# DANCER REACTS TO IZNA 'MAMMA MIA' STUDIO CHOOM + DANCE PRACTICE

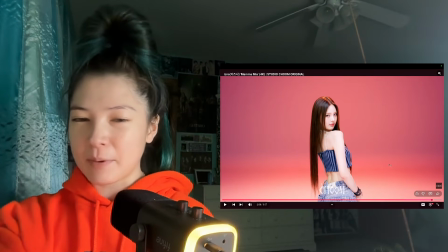492s
I love, like, any time K-pop idols are wearing something with
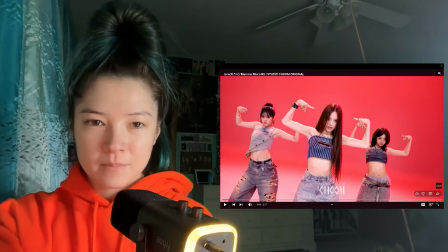499s
the logo that's on the front of this, which we saw earlier. Like, anytime they have this logo on an outfit, it always slays.
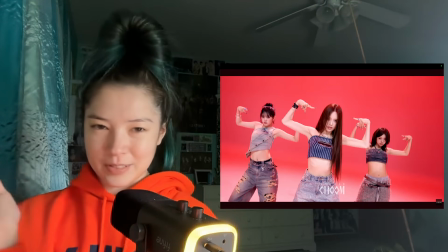507s
So whatever that brand is, you're doing something right. But that top is a slay.
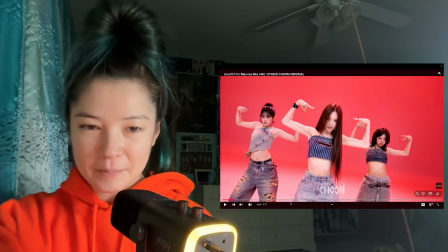512s
Again, the cool bracelets, the bedazzled jeans, slay.
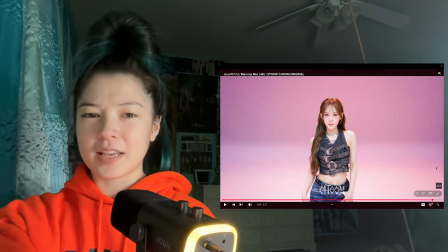522s
And her hair is just like so perfect here.
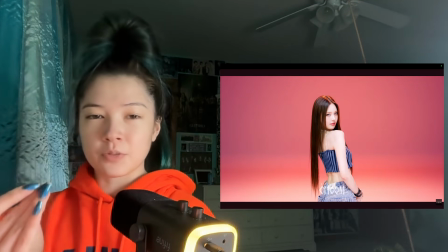525s
Like, it's just laying so smoothly, so perfectly, so shiny.
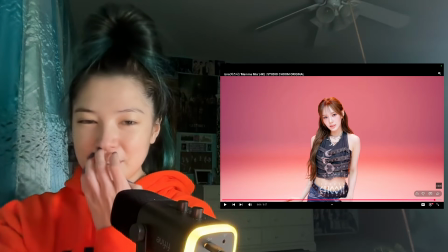534s
Yes, this top is so cool. Like, you got like the denim, like this dark wash denim, the belt effect, and then all of these belt buckles are so cool. And then the statement necklaces too, and then simpler actual belt on the bottom.
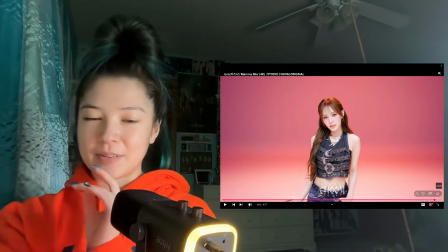553s
Like, but this whole, like, everything we got going on the top is such a slay. Love.
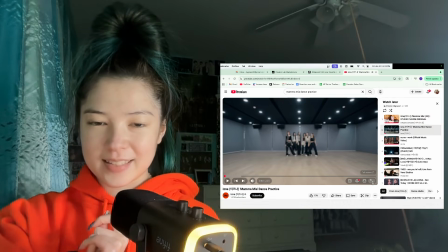564s
All right, so now let's check out this dance practice, get the full fixed angle view.
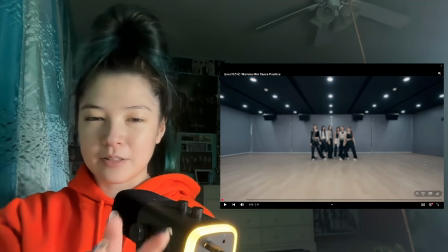570s
I like always doing the dance practice as opposed to the full focus Studio Choom.
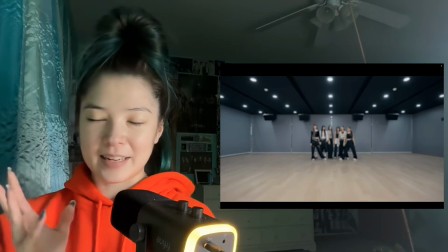575s
Even though Studio Choom outfits always are slaying and the lighting's always slaying, I like the dance practice better because it's the fixed angle.
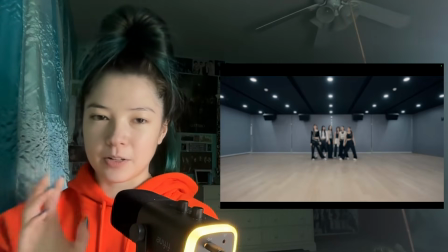582s
It's just one angle, so we're not getting changing views in the middle of any movements. So let's get started.
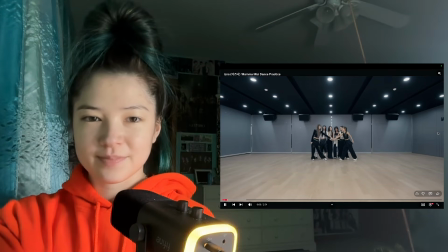See already, like right off the bat, like these positions, like just coming from here, like face covered,
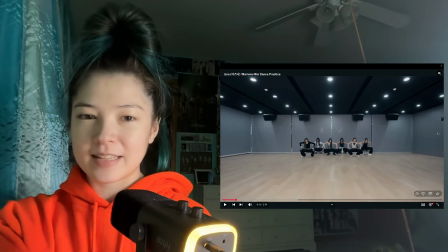606s
like we're crouched down low, and then boom, uncover the face, split those legs apart, bring those arms out and apart.
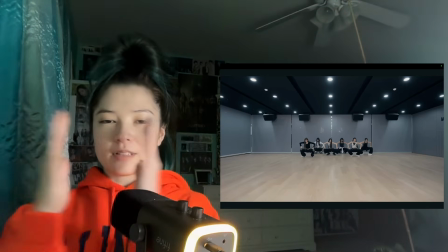614s
Like we just opened up that silhouette, opened it like a book.
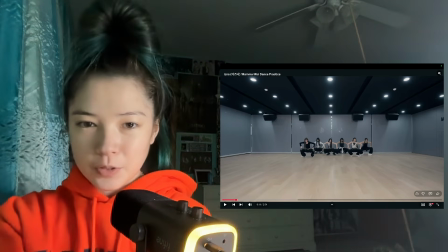619s
So much more profile, cool silhouettes, like taking up all this space,
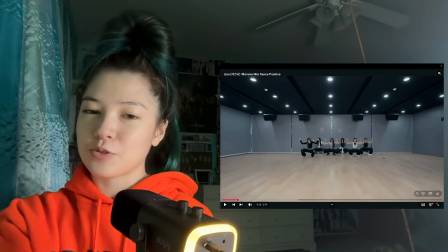628s
and then slowly bringing it up, bringing it back down. Like the control that this takes, like through your legs, your quads, and your toes too, like to be up on the toes and balancing well throughout these stable and synchronized movements. That takes a lot of muscular control.
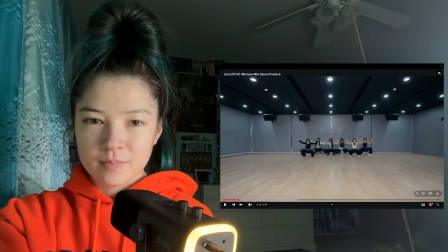649s
Ugh. Like the synchronization is so good. Boom, boom, boom, boom.
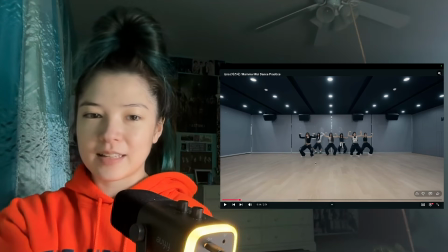666s
And like coming up out of this position, like look, she's still on the toes here. Most, like some of them come down to their heels, but most of them are still staying on the toes as they come out of this.
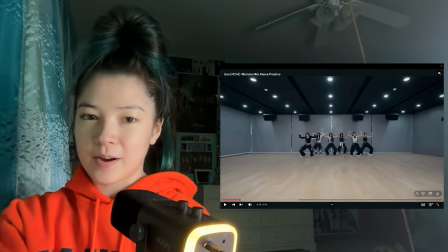678s
Like that places a lot more burn on the quad. So when you come down onto that heel, that takes some of the pressure off of it. It requires less strength to get up like that. But when you're on both those toes, like it looks extra cool.
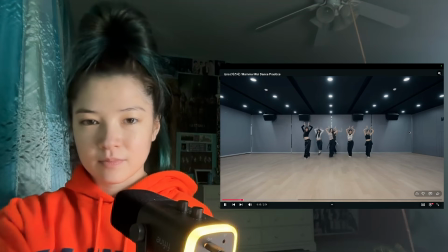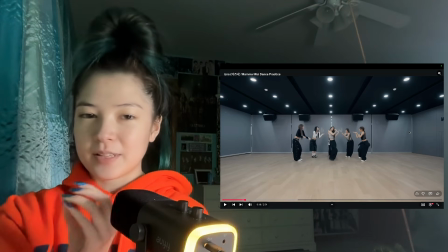706s
Like again, like the silhouettes, like we've got the arms in for a movement and then boom, bring it out, impact. And notice as we bring the arms out, we keep the hands in fists.
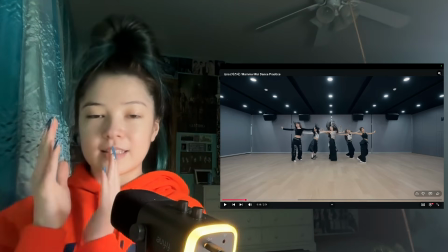723s
So that still keeps, even though we've broadened the silhouette, this still keeps the focus like on their faces and on their bodies.
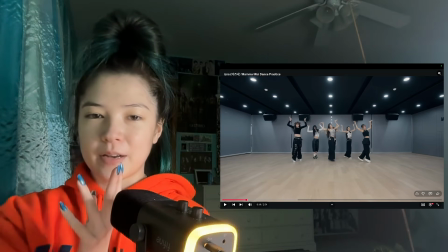730s
And then we open up the hands and bring up that impact with the hand positions.